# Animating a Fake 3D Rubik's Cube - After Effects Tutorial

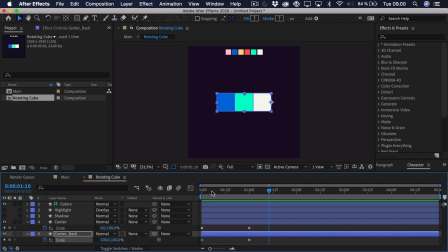So we can go ahead and add the shadow and highlight. So we have to imagine that we want the highlight to be on the left side. So we can go to the very start, just enable the highlight and link that to our centerpiece.
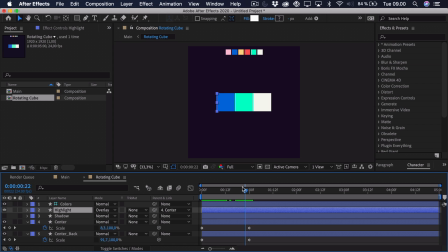This way it's scaled down with the centerpiece, and we can animate its opacity by pressing T, and we want it to be at 0% at the start because that's just from the front. Add a keyframe, and then towards the end here, we want it to be perhaps 80%.
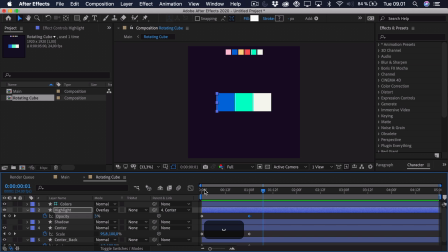So that way it's just easier to see that it's rotating because that sort of highlight is changing. So when we have done this, we need to do the opposite with the shadow. So enable that, go to the very end so we have it lined up with our right side here.
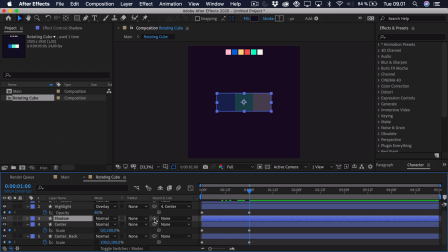We take the shadow and then we parent it to the center back. That way you can see that it moves with the sensor back, and we just have to animate the opacity. So it has to be the most at the start here, and then it has to go down to zero when it's at the front.
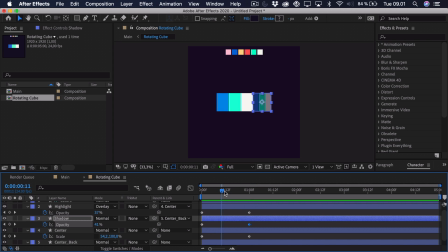So that way you can see that the left side sort of gets brighter and the right side is darker, and that also gets to the normal level at the end here. So that's quite simple. We can take all of the keyframes, press F9 to ease them. That way it's just a bit smoother.
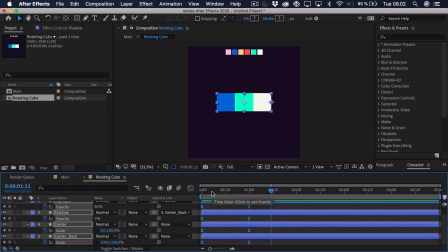But the thing is that when something is rotating like this in 3D space, it will actually appear larger towards the center. So right here, everything would actually be wider in the X scale. So the way that we can fix this is that we create a new null object.
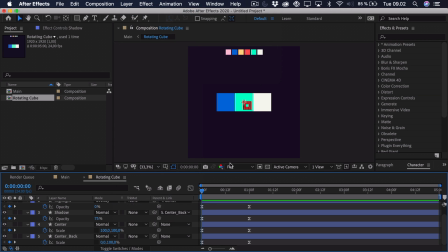So we go to layer, new, null object. And right here, we just want to parent everything to the null object. So select everything that isn't parented yet. So these two, you can see these other ones are already parented to the center and the center back.
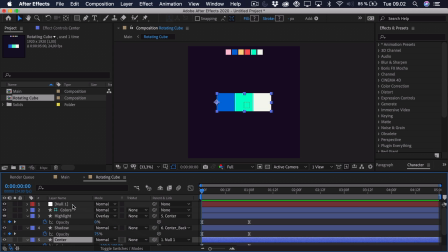So we don't want to ruin that parent link. Drag it up and call this scale. So now if I press S as in scale and adjust the X scale, you can see that it scales up and down everything. So add a keyframe, go to the very center. And because we're working within that 1 second,
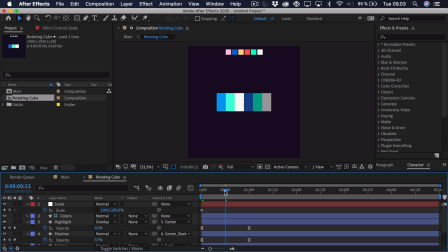it's quite easy to find the center of that animation that's at 12 frames because this composition is 24 frames a second. So now we can drag it out and scale it up a bit. Go to the very end and set it back to 100. So now we can ease these keyframes.
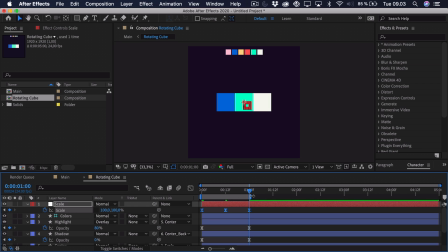And if I press N here, I can trim the work area, just drag it in one more frame, and this should actually loop perfectly. So as you can see, that sort of creates that fake 3D rotation. But now we want to change the colors.
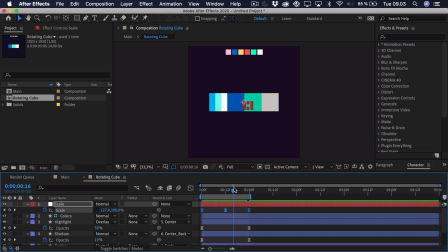So we don't want the colors to be the same on each side. Therefore, we can just go to a point where we can see all of the colors. Select the back part, go to the search bar and search for color.
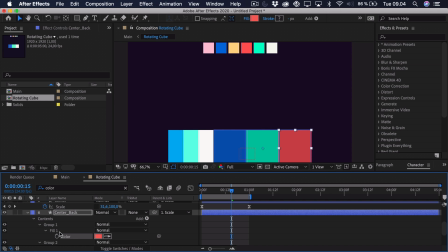And here we can simply use the eyedropper tool to select some new colors. So really it doesn't matter what you're selecting.
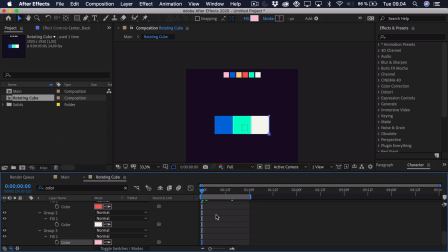We just want to select something new. So it can be something like this. And that way you can see that the side is changing.
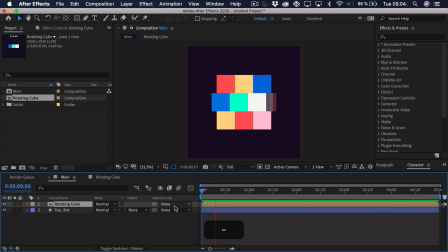And when we go to the main composition, you can see that it actually looks like the side is rotating. But now we want to do it with multiple sides. And we don't want to repeat this process all over. We want to make it quite simple.
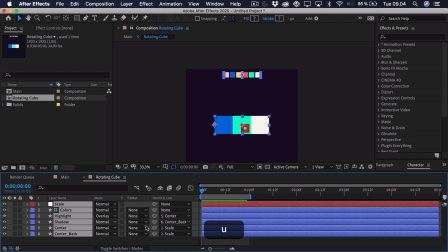So what we're going to do is actually go into this pre-comp, and then we're going to make a control layer for the colors.
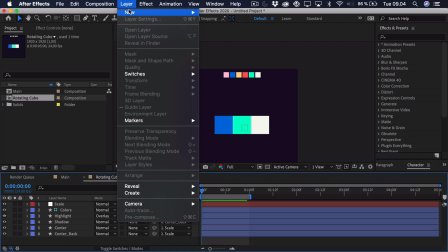So we'll go to layer, new, null object,
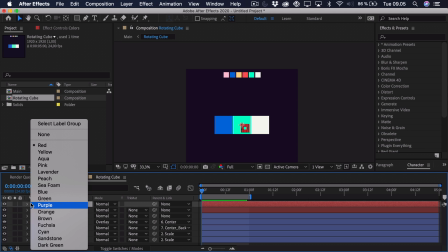call this colors, and I'm just going to change it to a yellow so it's actually distinguishable from everything else,
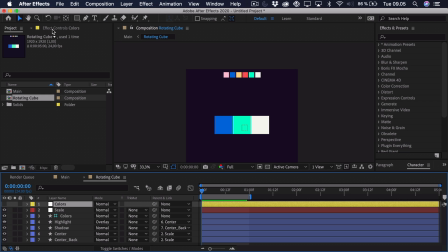and just hide it because we're not going to move the layer, we're just going to add a bunch of fill effects and link them up with the colors. So we'll go to effects and presets and we'll search for fill. Drag that onto the layer. And then we can call this the center and underscore one because that's the first color.
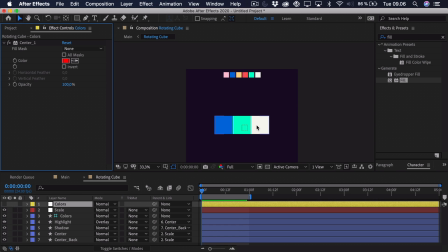And we're counting these from left to right because that's also what you do when you're reading.